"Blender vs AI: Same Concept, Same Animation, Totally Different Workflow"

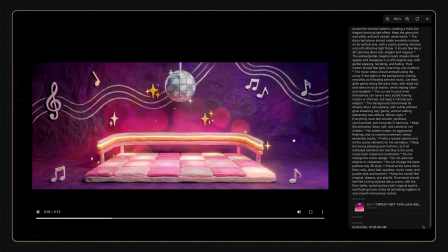8:17 There are still a few glitches, but that's totally fine. We can fix those later in compositing. Then I upscaled the result to 4K, and just like that,
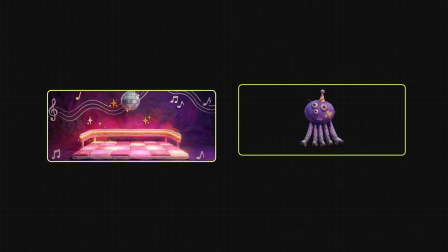8:26 we now have the animated environment and the animated character ready for the next step.
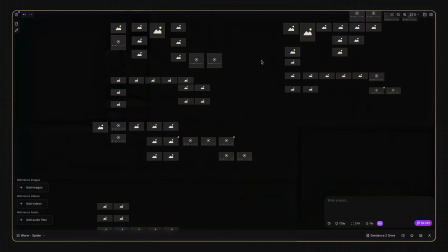8:32 And the craziest part? Everything you just saw, even with all the failed attempts, tests, and extra tries, cost less than $40.
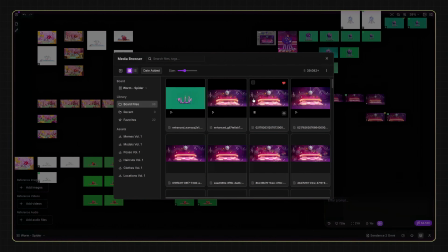8:40 That's honestly insane. And of course, all of this was done inside FlashBoards. Next, we move into the compositing phase in After Effects. Now we're moving into After Effects. For the worm shot, I started with the 4K footage, added key light to remove the green screen, then used hue/saturation to push the colors a little so the character blends better with the environment.
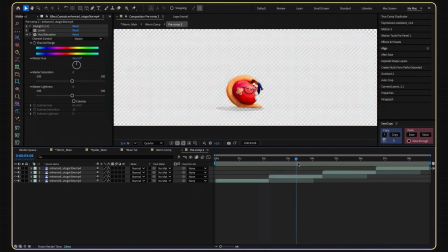9:02 After that, I duplicated the worm footage a few times to build a clean 10-second loop.
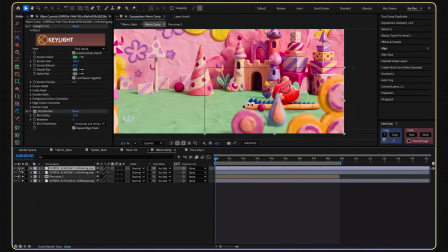9:07 Inside the main 21:9 composition, I added the foreground elements, also keyed with key light, then applied fastbox blur to give them some depth.
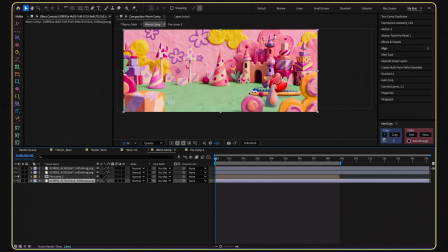9:15 In the background, I placed the full wide environment.
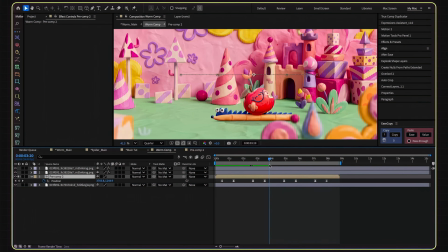9:18 Once the scene was built, I animated the worm comp with simple position keyframes, so it moves forward with every roll.
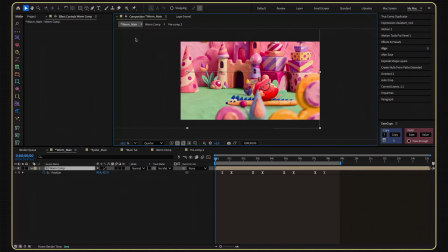9:24 Then, inside the final full HD comp, I animated the whole 21:9 scene slightly, so it feels like the camera itself is moving, and that's it. The worm shot is ready.
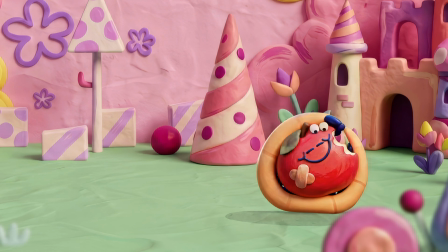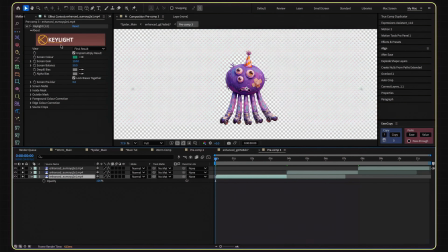9:42 Now for the spider shot. Same start, 4K upscaled footage, key light to remove the green screen, then duplicated a few times to create a perfect loop.
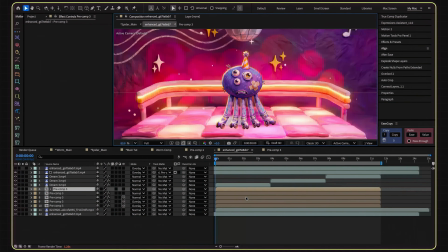9:51 Inside the main 21:9 comp, I duplicated the spider layer and used deep glow with a yellow fill to fake that strong back glow coming from the disco floor.
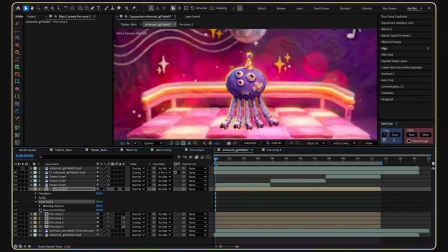10:01 On the main spider layer, I added bevel and emboss with a yellow tint, so the character feels like it's actually being lit by the floor underneath.
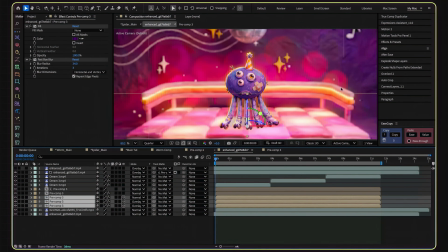10:10 Then I duplicated the spider comp again, made the layers 3D, rotated them on the x-axis, added blending modes, fast blur, and lower opacity, basically building a fake shadow pass directly inside After Effects.
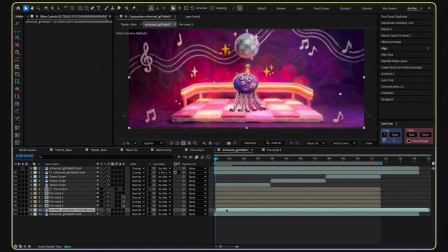10:25 After that, I dropped in the animated environment footage, both the 4K version and the normal one, just to compare the extra detail.
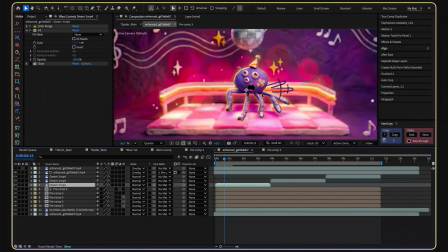10:33 On top of everything, I added the hand-drawn line frames. I used color range to remove the white background, added a purple fill, then repeated that across the full sequence. Finally, I duplicated the main environment on top, masked it, and used the spider comp as a track mat,
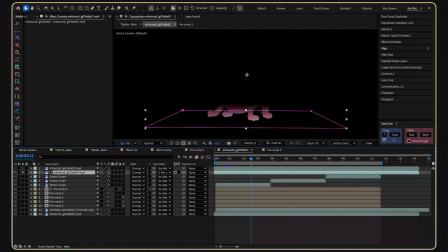10:49 so it looks like the floor is reflecting some light back onto the character.
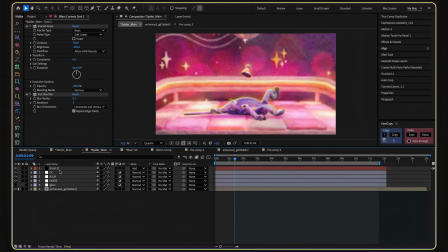10:52 Then, in the final full HD comp, I added a few adjustment layers to polish the whole look, and there we have it, the final polished result. So now you've seen the full breakdown from both approaches. On one side, we have the traditional 3D workflow, modeling,
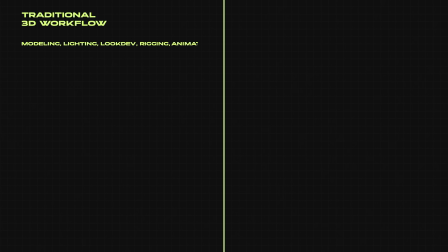11:13 lighting, look dev, rigging, animation, rendering, and compositing. For both examples together, that was around 10 hours of actual production and rendering time, after many days of testing, experimenting, and research just to find the right style and workflow. And cost-wise, here's the full breakdown for each project.
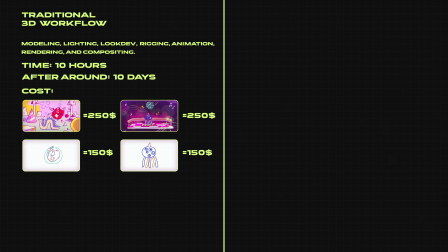11:33 $250 for the 2D illustration, $150 for the rough frame-by-frame animation guide,
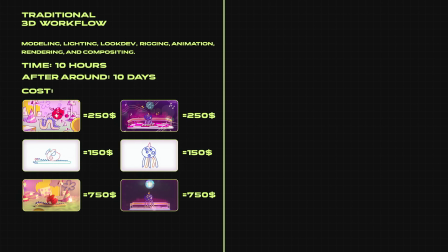11:40 $750 for the full 3D production process. So for both projects together, the total production cost was around $2,300.
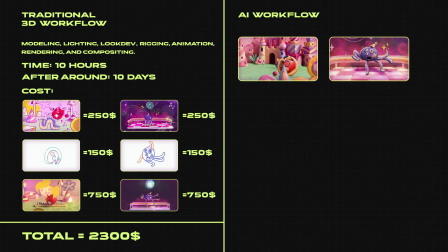11:48 Now, on the other side, we have the AI workflow. Same references, same goal, but a completely different production path. This time, the actual generation work took around 30 minutes. And we're talking about rendering full shots in minutes, not hours or days.
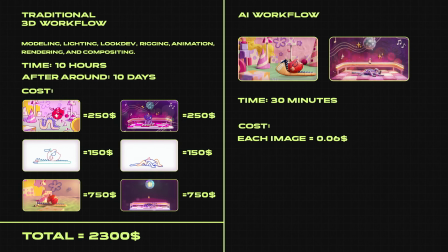12:04 For the cost, each image generation was only $0.06, and you saw all the attempts right here on the board. The longest Seedance 2 generation was 15 seconds, and that cost around $4.5.
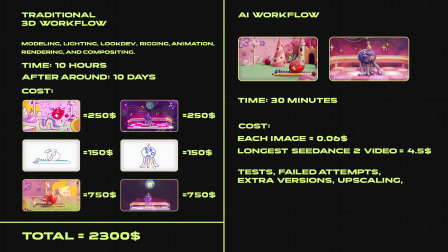12:18 So even with all the tests, failed attempts, extra versions, upscaling, and experiments, the total cost was still less than $40.